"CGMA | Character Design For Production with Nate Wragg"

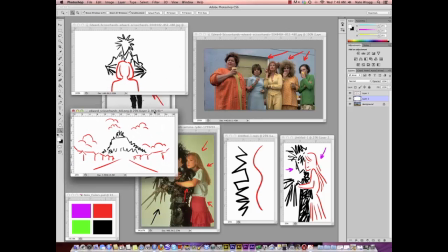1493s
Push your characters, whether it be the environments, whether it be how they look based off of their story.
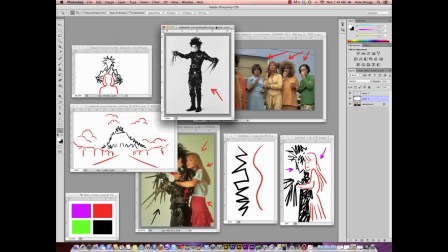1499s
Do you want to make a design that's distracting? No.
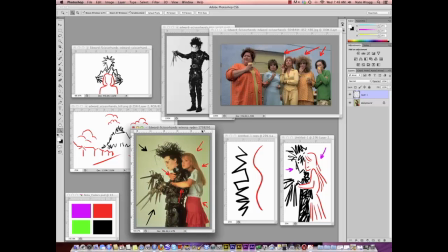1503s
But you also want to find out what really is your goal here.
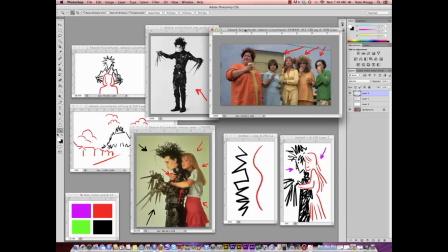1510s
What is the goal of the story? What do you need to push? And how do you need to push it? And in this case, this is a very stylized, bold story, and this is the way they've pushed it. And you can see it's very clear and very bold, but it's very effective.
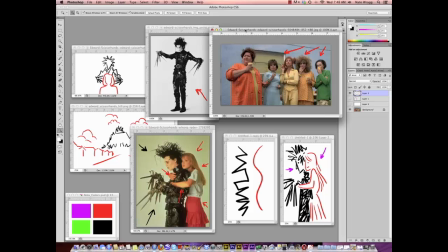1526s
And these are the things that I want you to think about with your character designs is I want you to be bold.
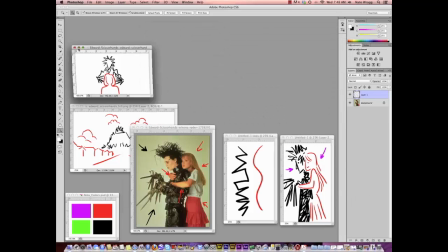1532s
I want you to be effective.
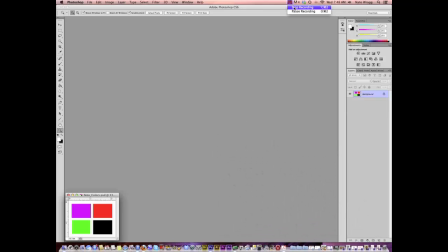1533s
Remember, because these are basically mimes on pages in your portfolio, the acting, the storytelling, it needs to come through in one image.
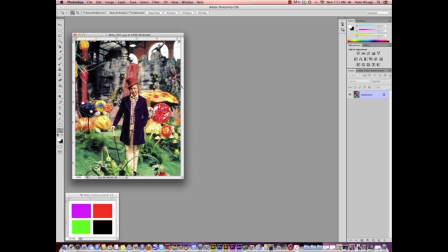1543s
And that's what we're going to build up to. But we have to start with story first, and we have to start simple.
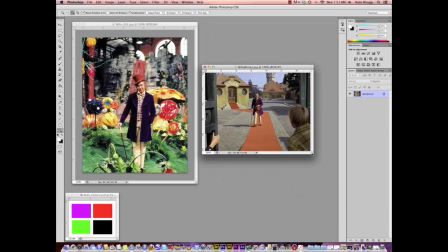1550s
The last film that we're going to talk about and character is Willy Wonka from Willy Wonka's and Charlie and the Chocolate Factory.
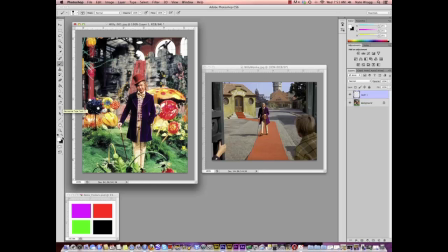1561s
I'm going to use the Gene Wilder version because this is what I grew up on and this is what I prefer.
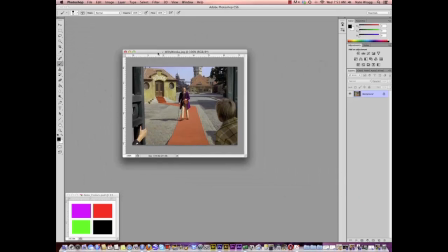1566s
This is the Willy Wonka that I know.
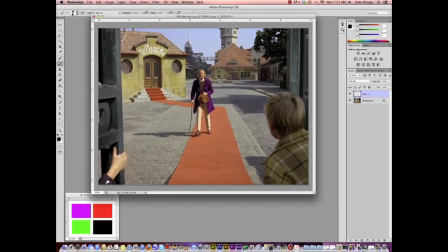1571s
But anyways, what I wanted to talk a little bit about is, in this case, we're dealing with a character that is still stylized, maybe not as much, but he's an eccentric character, and he's got a couple of props and elements to his design that really help make him feel unique.
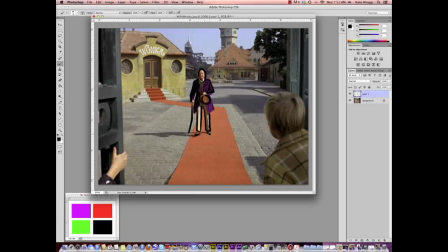1589s
And one thing that I think is really interesting about this movie is in the beginning, nobody really knows what he looks like.
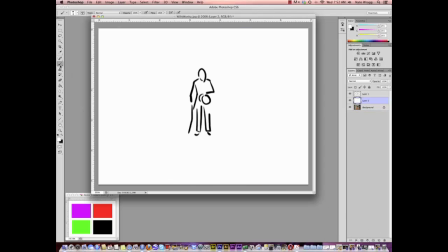1597s
Nobody knows who he is. Is he a young guy? Is he an old guy? Nobody knows. He walks out with the cane and a little bit of a limp and his hat off of his head. He looks kind of like an old guy who's not doing so well anymore, maybe on his last legs.
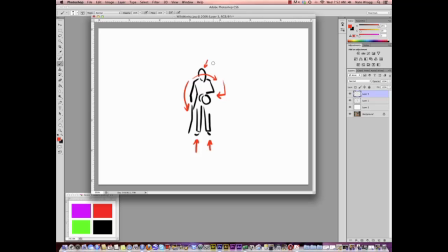1615s
And that's the impression that they want to give you with the acting, with the performance that's going on. These are things that, if this is your character, you want to think about.
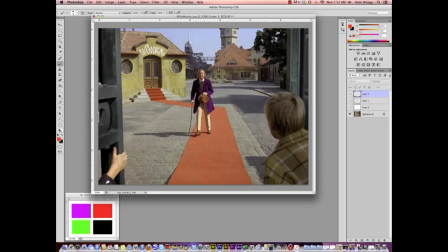1626s
He's the type of guy that is eccentric and he's unique and he's always sort of putting on a show. Realistically, he's doesn't have a limp. He doesn't use the cane because he can't walk. These people don't know that, but he's basically putting on a show.
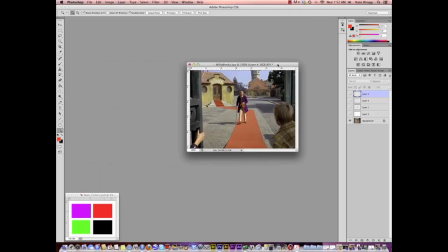1643s
And that's something that you want to think about story-wise,
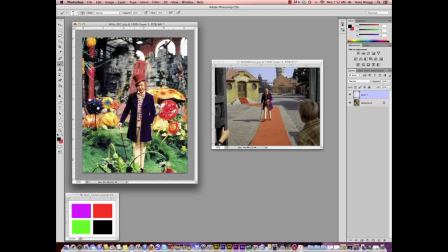1648s
because that might not be a main point of his story, that he fakes this sort of limp when really he's fine. But the main thing about his story is that he puts on a show. And so that's one way that you could portray that in a series of drawings.
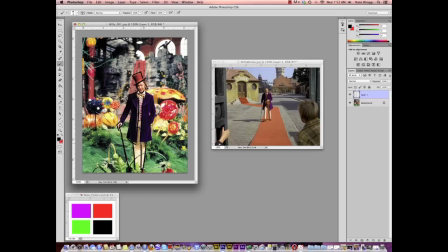1663s
When we talk about model sheets and character poses, we'll get into that. But as you can see from this image, which is essentially how he is throughout the whole film, is he's, totally fine, totally able to walk.
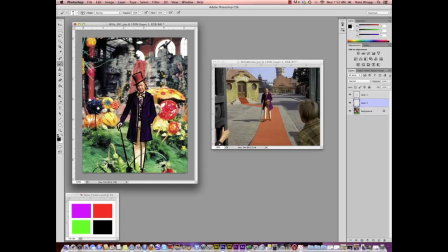1679s
He's just sort of dressed eccentrically because his factory is totally out of this world. And he uses the cane, the top hat, the bow tie.
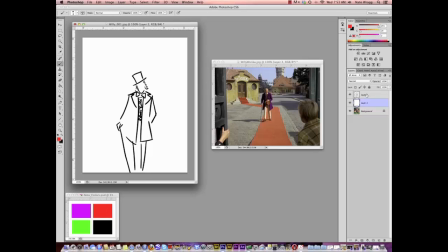1686s
It's all just part of his sort of unique, caricatured style. And so as you can see, that's part of the story that they're trying to tell, that this guy puts on a show, that this guy is sort of a performer, so to speak, even though he's not on stage.
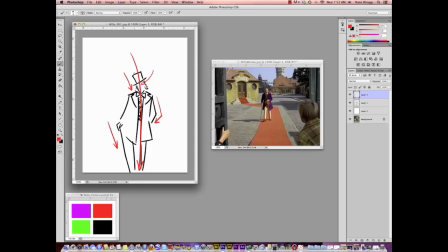1703s
But he's on a stage in the sense that everybody is there to sort of see him and take a tour of his factory and hopefully take over someday.
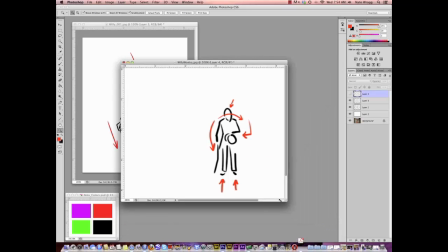1712s
So he's got a good pose. He's got he's using the cane as sort of more of a style point.
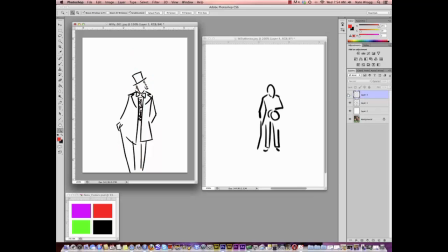1718s
The tip top hat, it's all cool. Whereas in the beginning of the film, he sort of walks out in a totally different way and looks totally different.
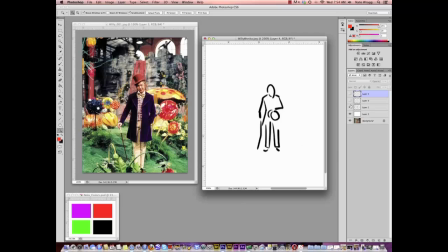1726s
And this is one way that you can think as well about how just changing your character's pose,
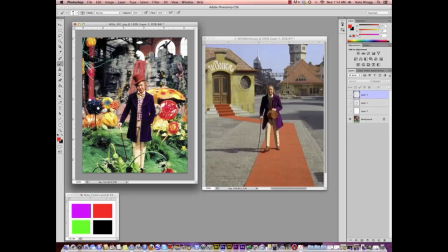1732s
your character's attitude, can totally give an audience two different feelings.